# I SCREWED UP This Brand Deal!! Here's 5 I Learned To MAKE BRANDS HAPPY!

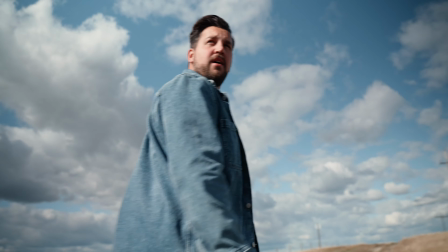to give you guys five tips on how to make the best video you can for a car brand. I'm going to be creating a 45 to 60 second video for Shell Canada and I'm going to bring you guys along on the whole process from getting the pitch for Shell Canada to all the way through content creation. I'm going to tell you guys how we went through this in hopes you guys can pick out a few tips for yourself when you're creating car content.
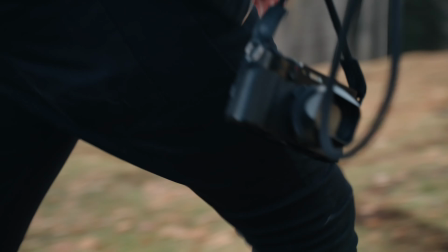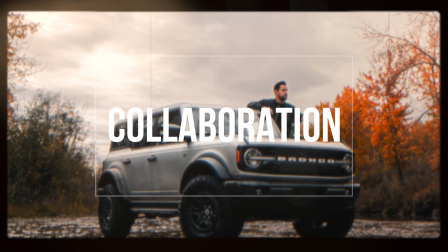So the first thing that I recommend is actually you collaborate with other creators.
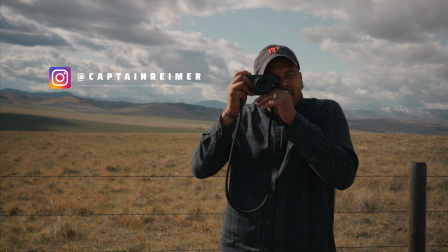The first thing that I did is I called up Aaron who's currently holding the camera because I knew that I wanted to absolutely crush
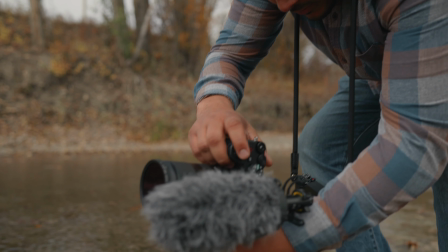this project and that means that putting more than one brain together actually is going to make your project better.
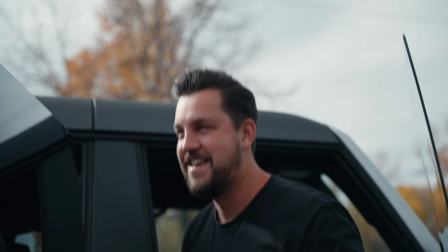This is gonna be the dirtiest movie I've ever made. I'm bringing white shoes. Are you gonna be in the water?
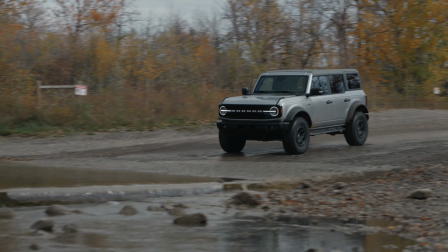My feet are falling free. Aaron we got to make this happen quick bro.
If you look at any of the online creators right now like the Peter McKinnons, the Chris Howes,
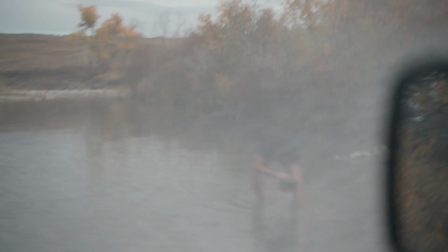anyone that's creating great content they are typically doing it with other people.
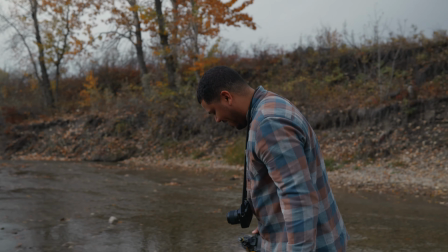North Borders, he's got a whole crew of guys that they create with. It's going to make your project better, you're gonna have better creative ideas,
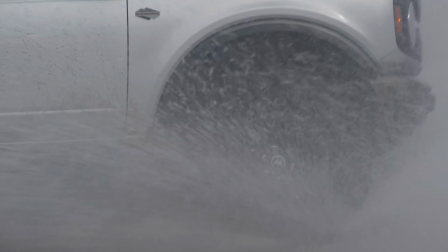Aaron's shooting out ideas, I'm shooting out ideas, and specifically with automotive you always need someone to drive anyway.
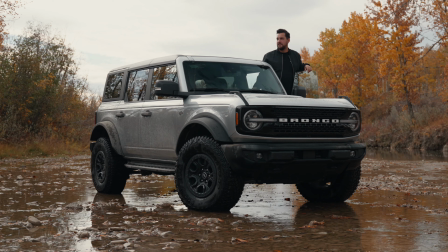So collaborate, it'll make your videos that much better.
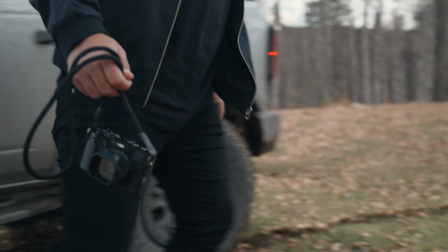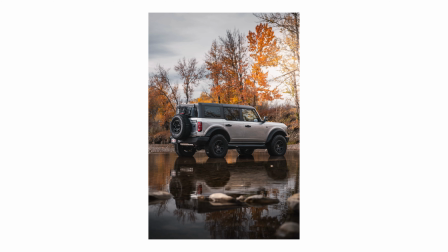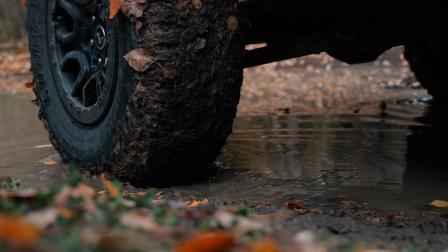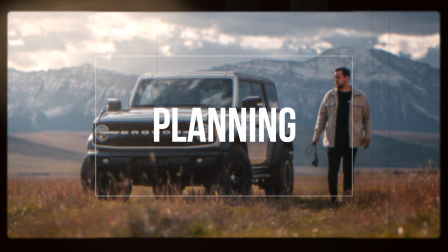The second stage of creating content like this is you need to do a ton of planning and research.
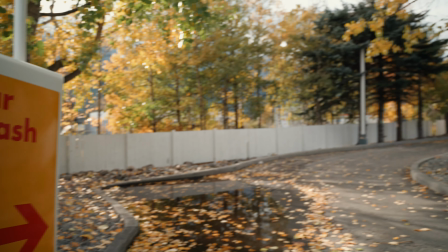A PR firm reached out to me, hired by Shell Canada, and they said, pitch us on an idea about the car wash.
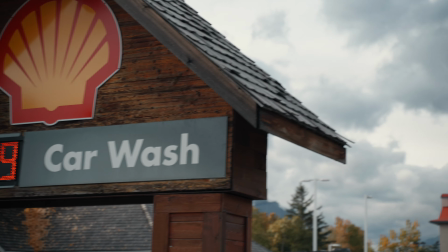So I pitched them on the idea, and then once it got approved, that's when I had to start planning the whole entire process. 12 hours of actual work went in before I even got the job. Once my pitch and idea got approved by Shell Canada through the PR firm, then that's when you start planning and doing your research. So I had to plan what shots I wanted to do at which locations, during what time of day, which car I was going to get, how long I needed to rent that car for, what's that going to cost, and how's that going to eat into the budget. I also need to account for when Aaron is available to shoot. So this is the part of project that takes time behind your desk, making sure that everything's going to go okay.
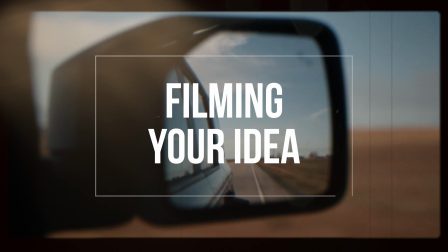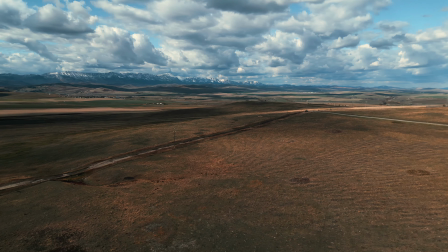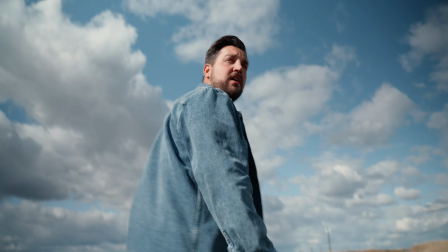When Shell approached me to do this project, their thought was they wanted to do something with ASMR so a very audio focused video. Now what I wanted to do was take every aspect and component of a car wash and pair that with something that you could hear or experience out in the real world.
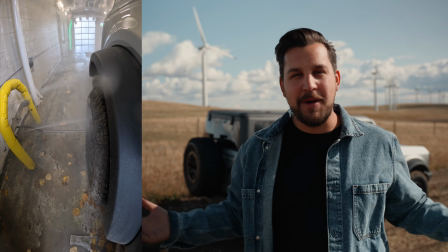So to start when you enter a car wash you have the thing that cleans the wheels so I figured what better way to do it than to drive through a river when you actually get your wheels dirty.
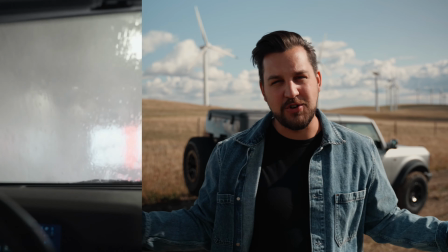Then they put the soap on the windshield and then I figured hey if you're driving through a river you're going to get all this water up on the windshield so I'm trying to compare and contrast these moments in a car wash to things that would actually happen in real life. And that brings us all the way out here to this windmill where we got two shots.
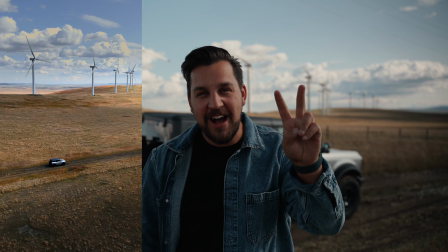It took us two hours to drive out here. It's going to take us two hours to drive home for two shots for 10 seconds, maybe, of a video. Our goal was to get to these windmills and find a road that we could get this shot for the ending scene to match with the dryers when you're coming out of the car wash. It's just kind of a good way to showcase like a fan and air and but out in nature so it's kind of fun But I hope you guys are finding this helpful.